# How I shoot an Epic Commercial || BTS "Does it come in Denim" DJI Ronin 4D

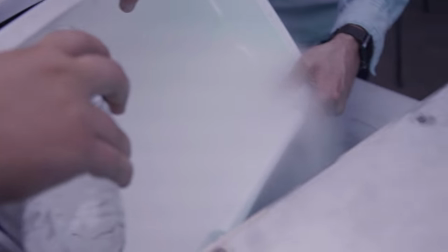Somebody hold it like this.
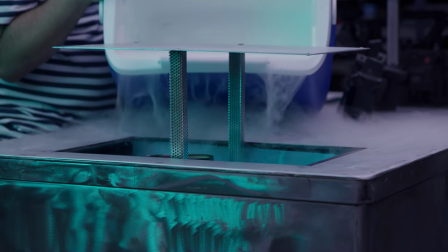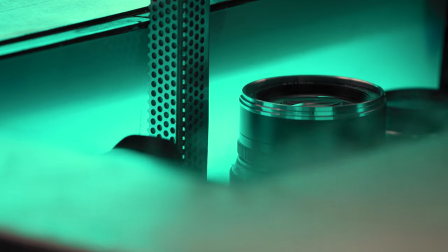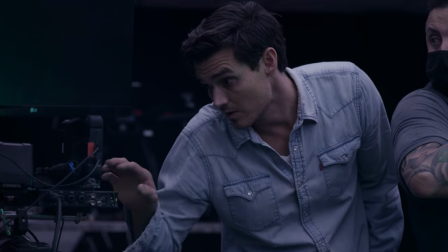Up or down?
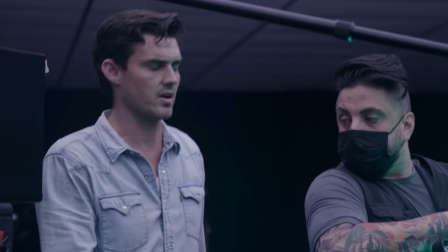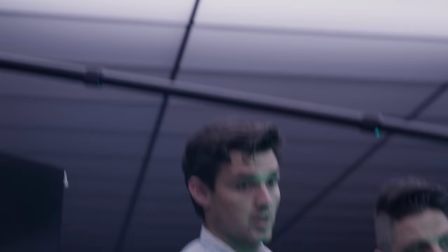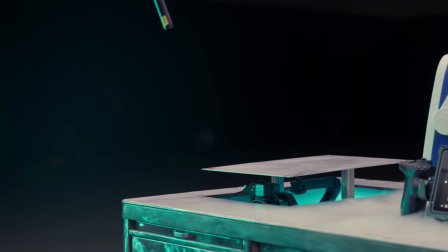So the desk was my favorite part about this shoot. I liked the secret compartment self-revealing aspect and I figured the
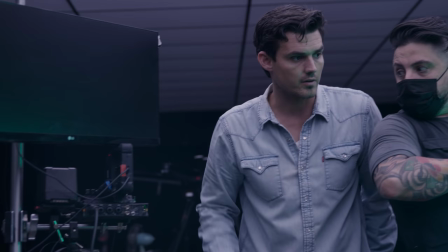Ronin 4D was such a interesting looking camera that it'd be a perfect fit for this idea.
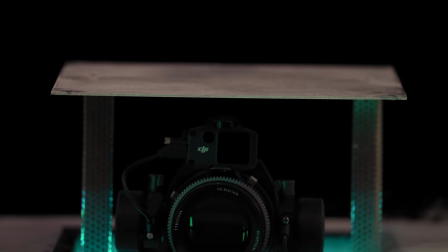The desk was made from a junked $50 steel tanker desk and some linear actuators.
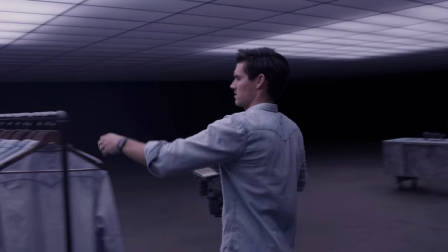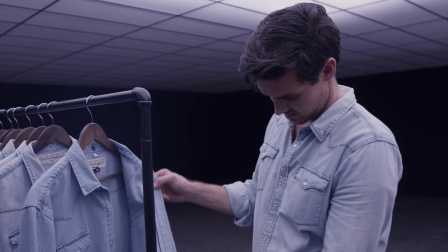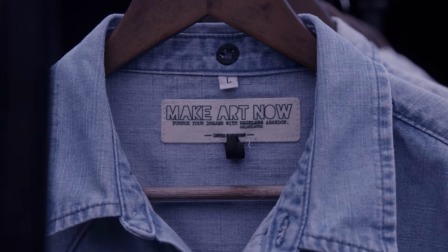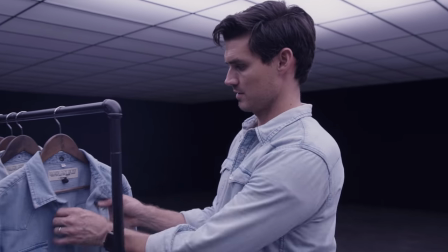like totally abused this by now, so I don't have a camera ready one. So this is the prototype.
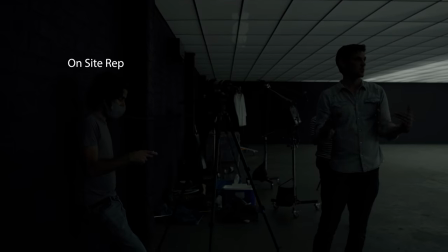We have a batch being made right now. You want to switch it to something, but it can't be full.
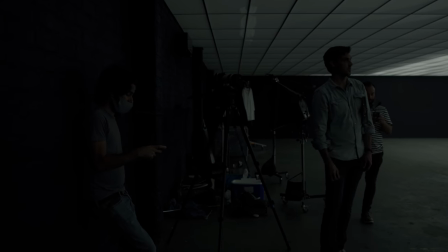You can't switch it to full brightness.
One of the hardest lessons I learned on this shoot is the value of a light meter.
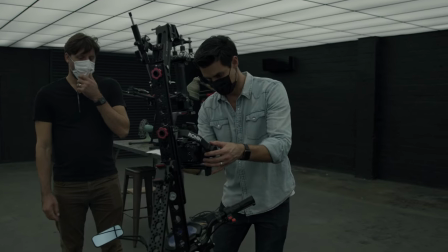Not just one for exposure, but one that can check quality and color rendering index of the lights being used.
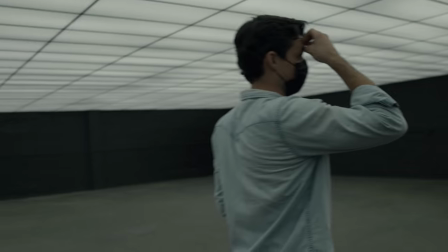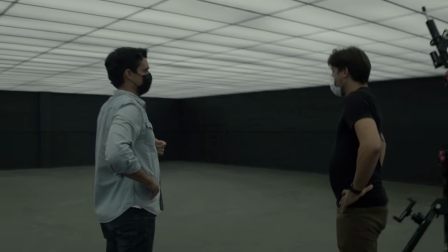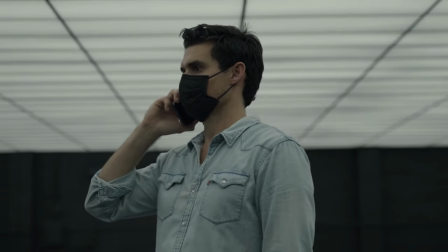Now any cinematographer worth their salt will agree just because the lights look cool doesn't mean they're any good on skin tones.
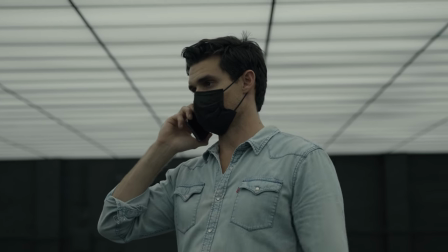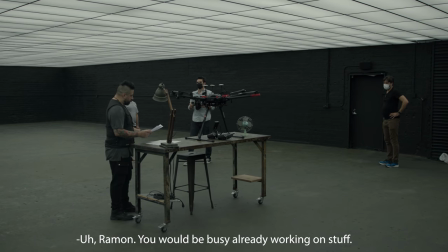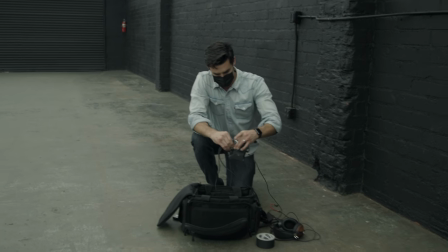So if problem number one is the crazy echo then problem number two is the difference between the two lights.
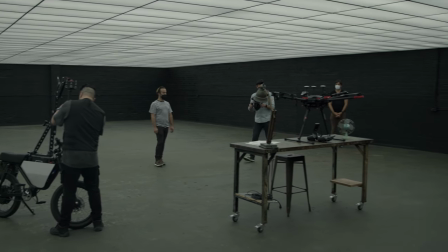When the whole room is on it feels a little too bright a little too
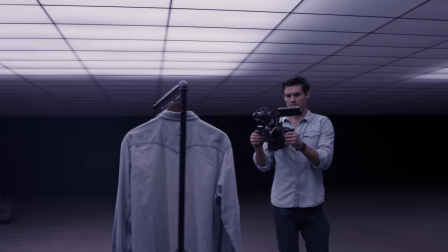clinical we can turn a couple of the lights off and just illuminate the
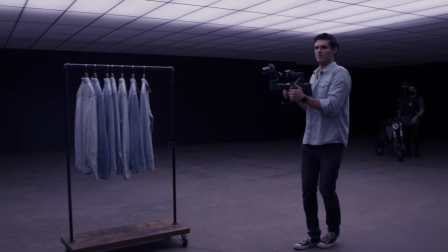center section but those lights come in at a different color temperature entirely
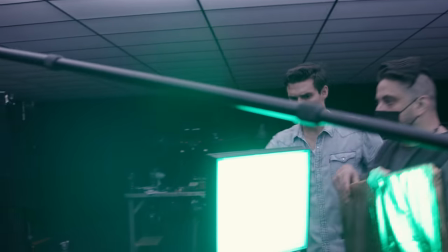and a different CRI one that's not good on skin tones.
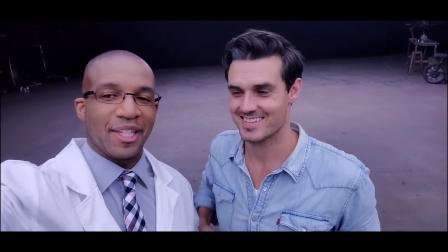Here he is, the man, the myth, the legend. No you're the man. This guy is the man.
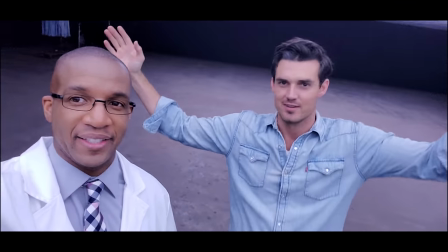He booked it. First try. Hey, I'm a fan. I'm a fan.
Let me give you guys a little bit of advice on casting when the right actor comes around,
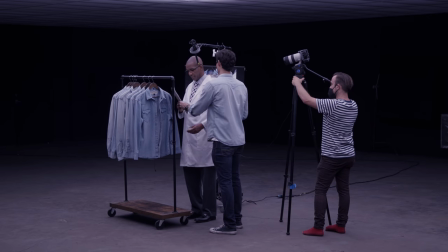you know Instantly and the funny thing is is that when I was originally casting this role the idea I had in mind was more of like a kind of a John Cleese dry humored You know
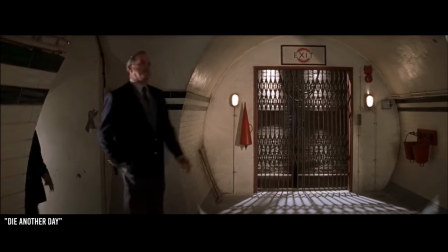James Bond and Q role.
Why did you establish a record by actually returning this one?
Your new transportation and so I initially thought like an older English guy with a mustache. You know, I like I picked out like five or six guys.
Will this be a solo mission? Will this be a solo mission?
I told this guy no props.